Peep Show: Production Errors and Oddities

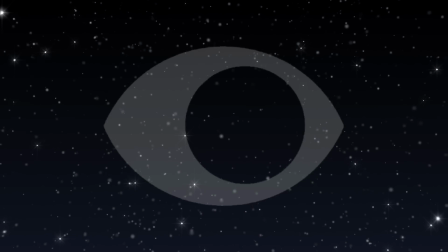3:40 The other mistake they commonly make with mirrors is that our characters movements don't match up with what we're seeing in the reflection
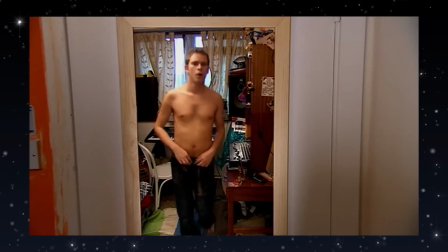3:46 jez at the start of the first episode of series one for example like why is the camera still here his head is moving thus the camera should be too but in
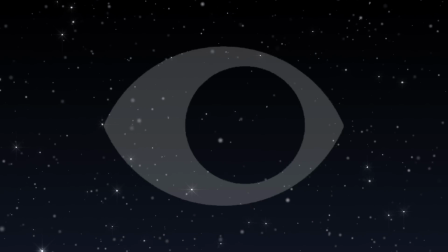3:54 moments like this you do just have to sit back and realize that this was in a low budget tv show with a very experimental style done almost 20 years ago mistakes were bound to happen and i imagine errors like this being made in the early series led to them not happening so frequently
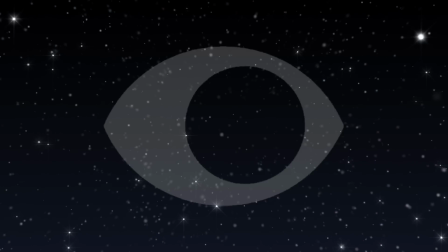4:07 as the show went on i don't give a shit so screw you But now here's a clip from series 4's Holiday, one of the fan favourite episodes.
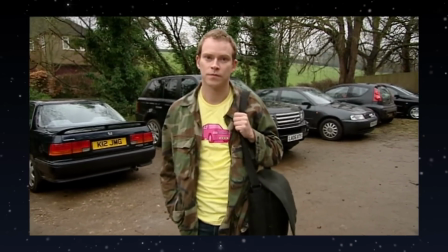4:15 I do if I lost her. Well, you're very close to finding out. Mummy!
Did you see the quirk here?
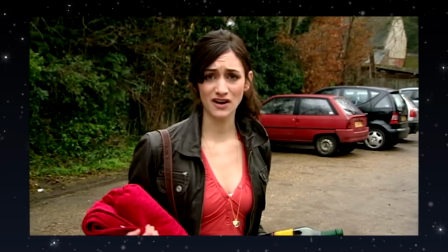4:21 This one's interesting. Nobody by the red car. Cut back to Jez, then there's suddenly two guys by the red car.
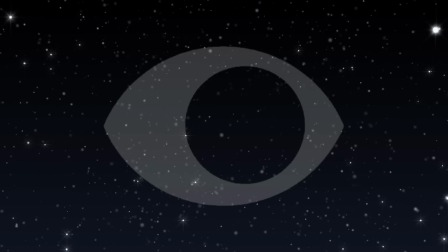4:28 Interesting. As for why this happens exactly, I do have a theory. The final moment of the scene is Jez awkwardly shouting out Mummy.
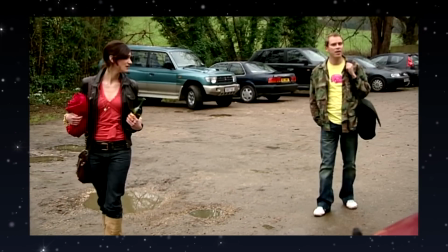4:35 Mummy!
And for this shot, he's lingering behind Aurora,
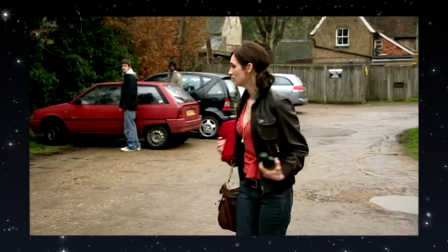4:38 so they couldn't use her perspective as she's in front of him and they couldn't use Jeremy's perspective because well we need to see him looking awkward while saying the line.
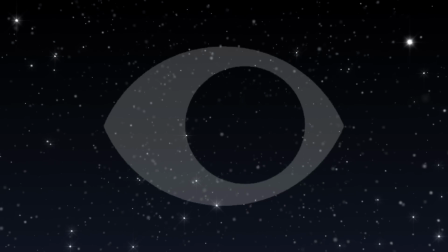4:47 So another perspective is needed but as has been established by the rest of the scene there is nobody else in the car park so for
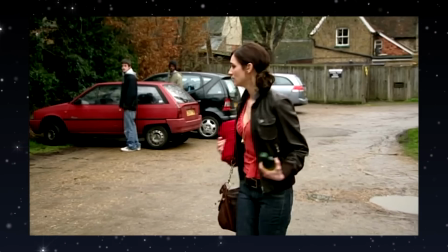4:53 the shot to work they just stuck two random guys by the car to make it look like they were inside the car all along after realizing they messed
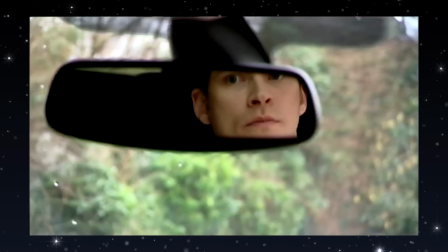5:00 up by not including them earlier. It's also entirely possible that a shot was cut or edited down here that showed them getting into this position next to the car.
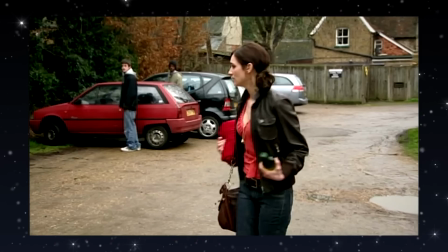5:08 But yeah, we don't have that shot, so it just looks weird that they appear out of nowhere.
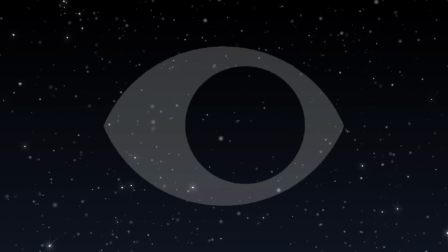5:12 There are some more conventional filming mistakes in the show too, like the camera being visible in the reflection in the background here,
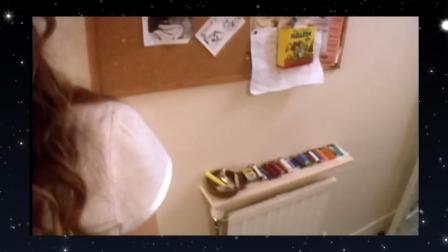5:19 and the camera shadow going over Nancy in this shot. But that's kind of boring.
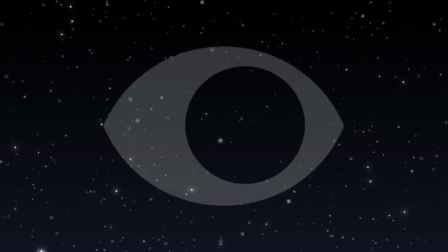5:25 So let's move on to some weird things that happened during the editing process. This one's an interesting one.
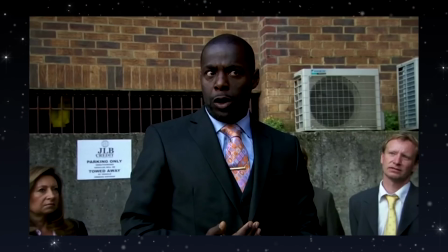5:30 Series 6 episode 1, Jeremy at JLB, involves JLB shutting down and Alan Johnson speeding off, but it's that speeding off that has a weird little quirk to it.
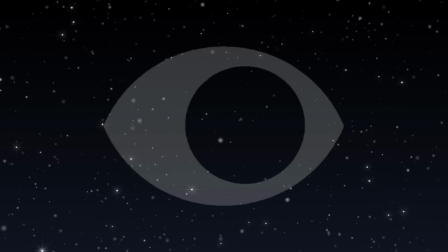5:42 Did you see that? This clip of Johnson getting into the car is sped up, obviously so, to the point where once you notice it, it looks ridiculous and you'll wonder how you never noticed this before. They probably did this because they thought that at real time, his escape looked too slow,
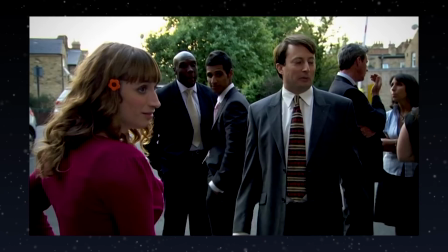5:56 considering the point here is that he's supposed to be fleeing before the mob of JLB workers have a chance to respond,
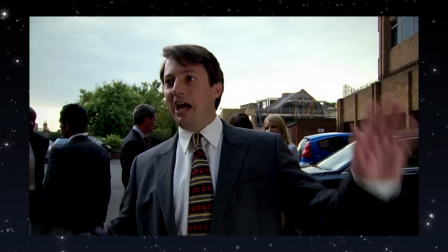6:01 but yeah, it looks kind of weird now that you can see it.
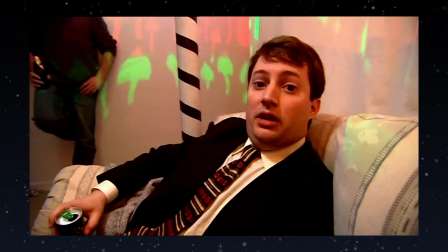6:06 Series 1 of Peep Show has a lot of weird technical quirks that aren't present in any of the other series of the show.
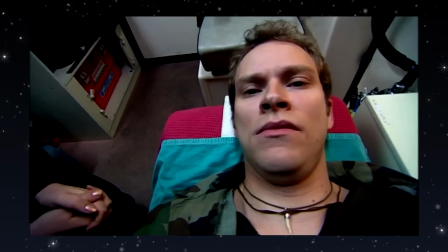6:11 Obviously at this point the show was still finding its feet and thus they were in a bit more experimental with the concept of the show leading to things like flashbacks.
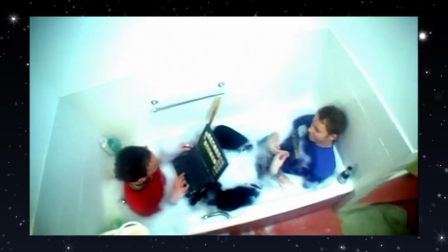6:18 These stand out as probably the most noticeable differences as some of the shots don't follow the POV rule like the rest of the show.
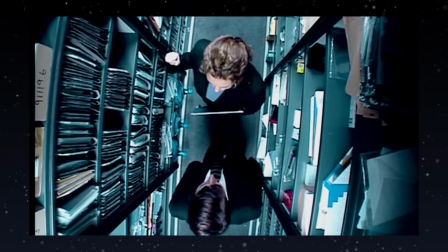6:24 This clip of Mark and Sophie for example which starts with a shot from directly above them and this one of Hans and Jez doing the bad thing is also not from anyone's perspective.
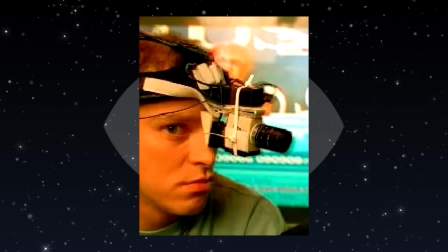6:33 But while these do seem weird in this context of flashbacks, non-POV shots are actually not entirely uncommon even in later series.
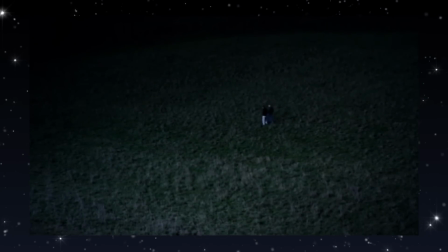6:40 I'm sure a lot of people are aware of this shot from Quantocking in series 3, which the writers have joked about being from a cow's perspective.
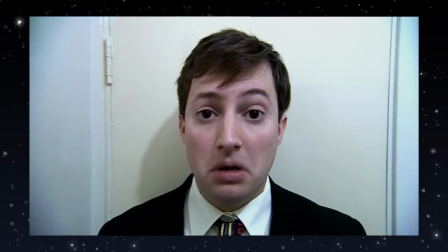6:46 But it's really the use of effects in series 1 that make it kind of weird. There's slow motion, fast forwarding and artificial zooming going on here.
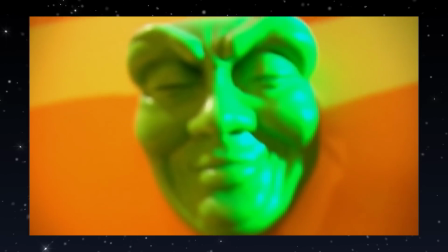6:54 I completely understand why these things were removed in later series because they are kind of jarring,
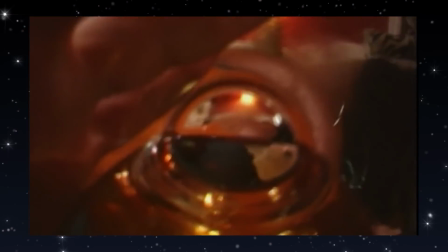6:59 especially as Series 1 utilises the concept of POV much more than some later series, so we get much more of our characters' hands and arms in shot.
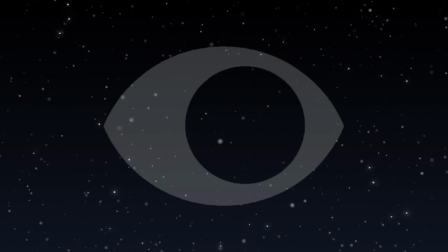7:06 But they do give the first series quite a bit of charm that makes it nice on a rewatch.
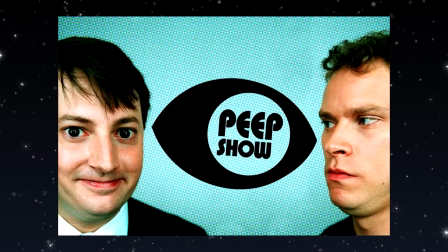7:12 So yeah, that was some peep show production errors and oddities, and I am of course aware that there are many more to be found within the show.
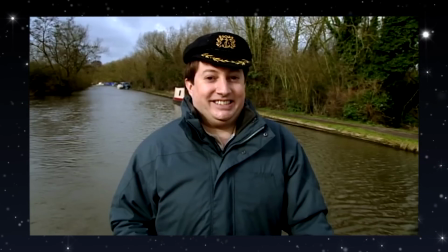7:18 But I'm also completely aware that some of these things are really, really small details that don't matter at all in the grand scheme of things.
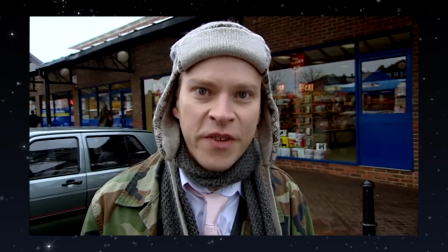7:24 I still think finding bits of information like this is really interesting.
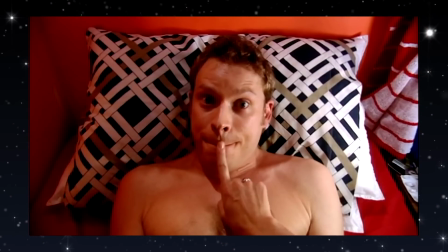7:27 Noticing brand new details and things you've seen so many times already feels kind of rewarding in a way, at least to me, and so I hope you found one or two things in this video kind of cool.
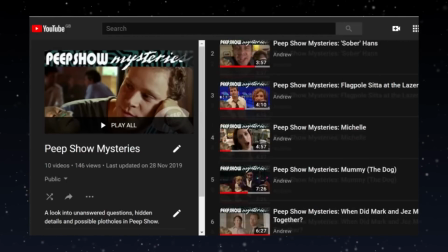7:35 So yeah, thanks for watching and feel free to check out my Peepshow's mystery series if you haven't, as I cover errors,
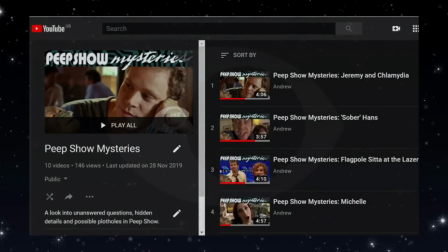7:41 unanswered questions and just generally dive deep into Peepshow, which you may like if you liked this video.